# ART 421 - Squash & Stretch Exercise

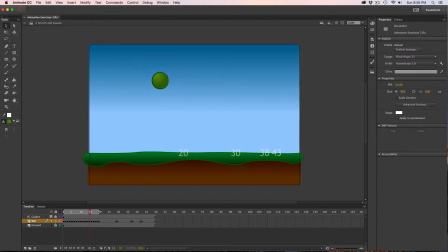742s
Repeat that process. I'm going to speed through in the video and do that for the next couple of bounces that are on here.
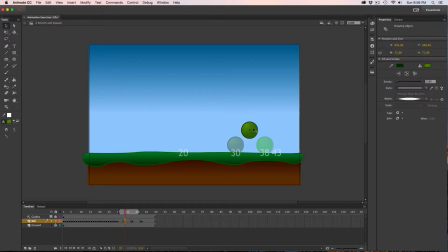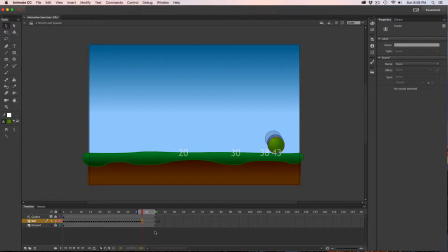774s
Alright and so now I've reached the end of 43 and maybe I'll add a few more little frames here to have the ball roll. So there's 44, 45, 46 and all it's doing is rolling along a little bit.
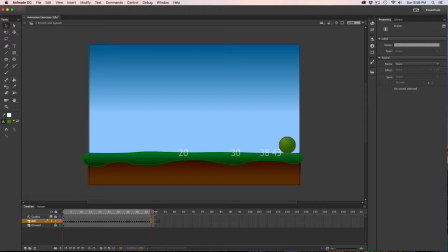793s
Let's turn on our loop and see what it looks like. All the way to the end, boom, boom, boom. So now you can see it's actually following a really cool set of physics. Got a lot of error time on that first one and a good bounce 20 and 38 and 43.
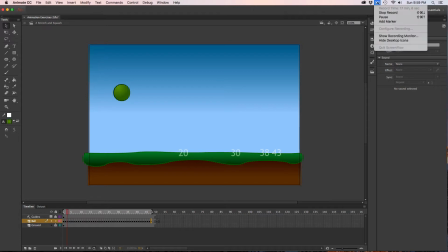813s
Okay so here's the second principle that we'll work through. Adding squash and stretch. Whenever a ball strikes the ground it's like it's smacking into it and we want to be able to squash it against whatever surface it's striking.
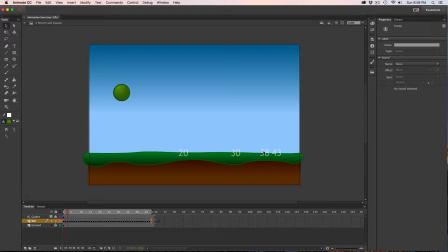829s
So every time it strikes 20, 30 and 38 the ball should be distorted just slightly, it should squash together as it hits the surface that it's going into. Now when it reaches 43, there's not a lot of momentum left and so it's not going to distort it as much.
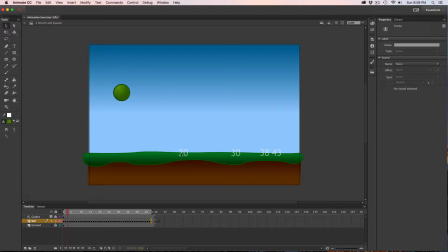849s
So the first distortion, because it's falling so far, by the time it reaches 20, boom, it's got the most momentum that's striking it and so it should have the most squash to it.
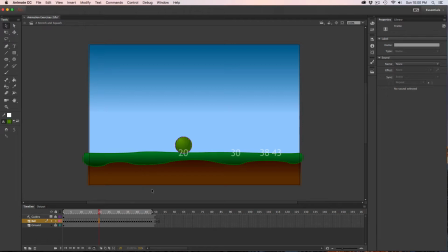861s
So let's choose frame number 20. And with that frame selected, I'm going to turn on my free transform tool. That gives me the little bounding box around this one. And with this bounding box, I can distort the object I have selected. Now if I just click the top handle and drag down,
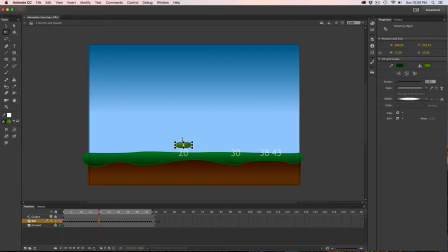881s
you can see by default it's wanting to keep it symmetrical and that's not really what I want to do. I just want to drag the top downward and not have it pull the bottom up. So to hold down the option key when I click and drag will allow me to pull the top down
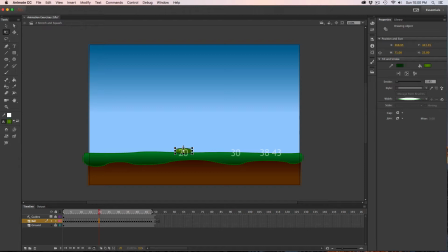899s
to the bottom and will give it the most distortion. Let's have it stretched almost as fly as a pancake. Now when you do this, another thing to do is I'm also going to pull out the edges just a little bit because we want it to have the same amount of volume.
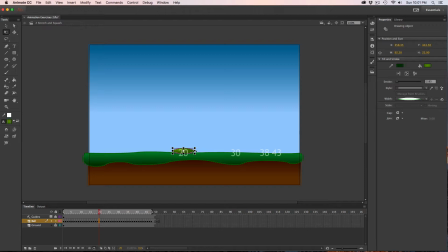914s
So as it squashes down it actually expands out by just a little bit. And in the next one, let's go to frame 30, and in this one it's going to squash, but because there's not as much momentum coming down it won't go all the way to the ground.
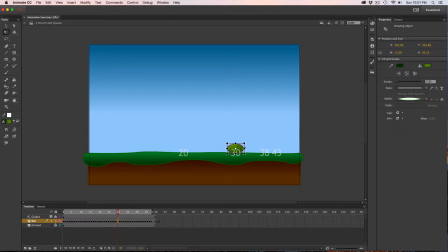929s
So maybe squash a little bit like that, maybe we'll pull out the edges just slightly. Then finally by frame 38 right there it'll barely squash just a little bit and then certainly by 43 you won't notice it at all.
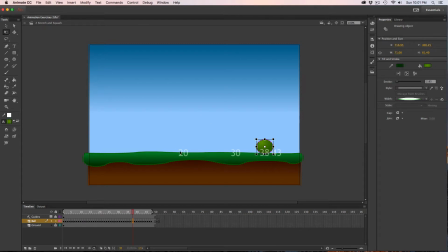945s
Now let's play it again and watch for the squash as it comes down to here. So boom, boom, boom, boom. Pretty cool. Now it looks like the ball actually has a little bit of give to its structure. It's not just a rigid ball, but it's actually a bouncy, squishy ball.
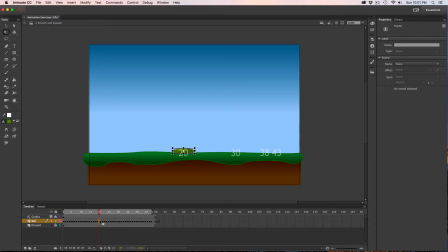966s
As we do with the same thing, so let's go back to number 20. We want to animate that squash as it's coming out of being squashed. Let's go to frame 21. By 21, it should be a little bit squashed, but it's coming out of it.
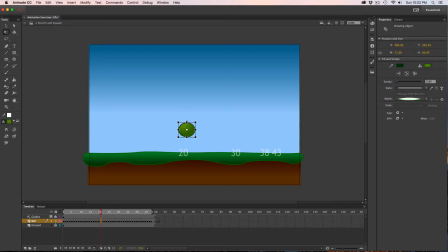985s
So maybe I'm going to pull this down. hold the option and pull it down a little bit more.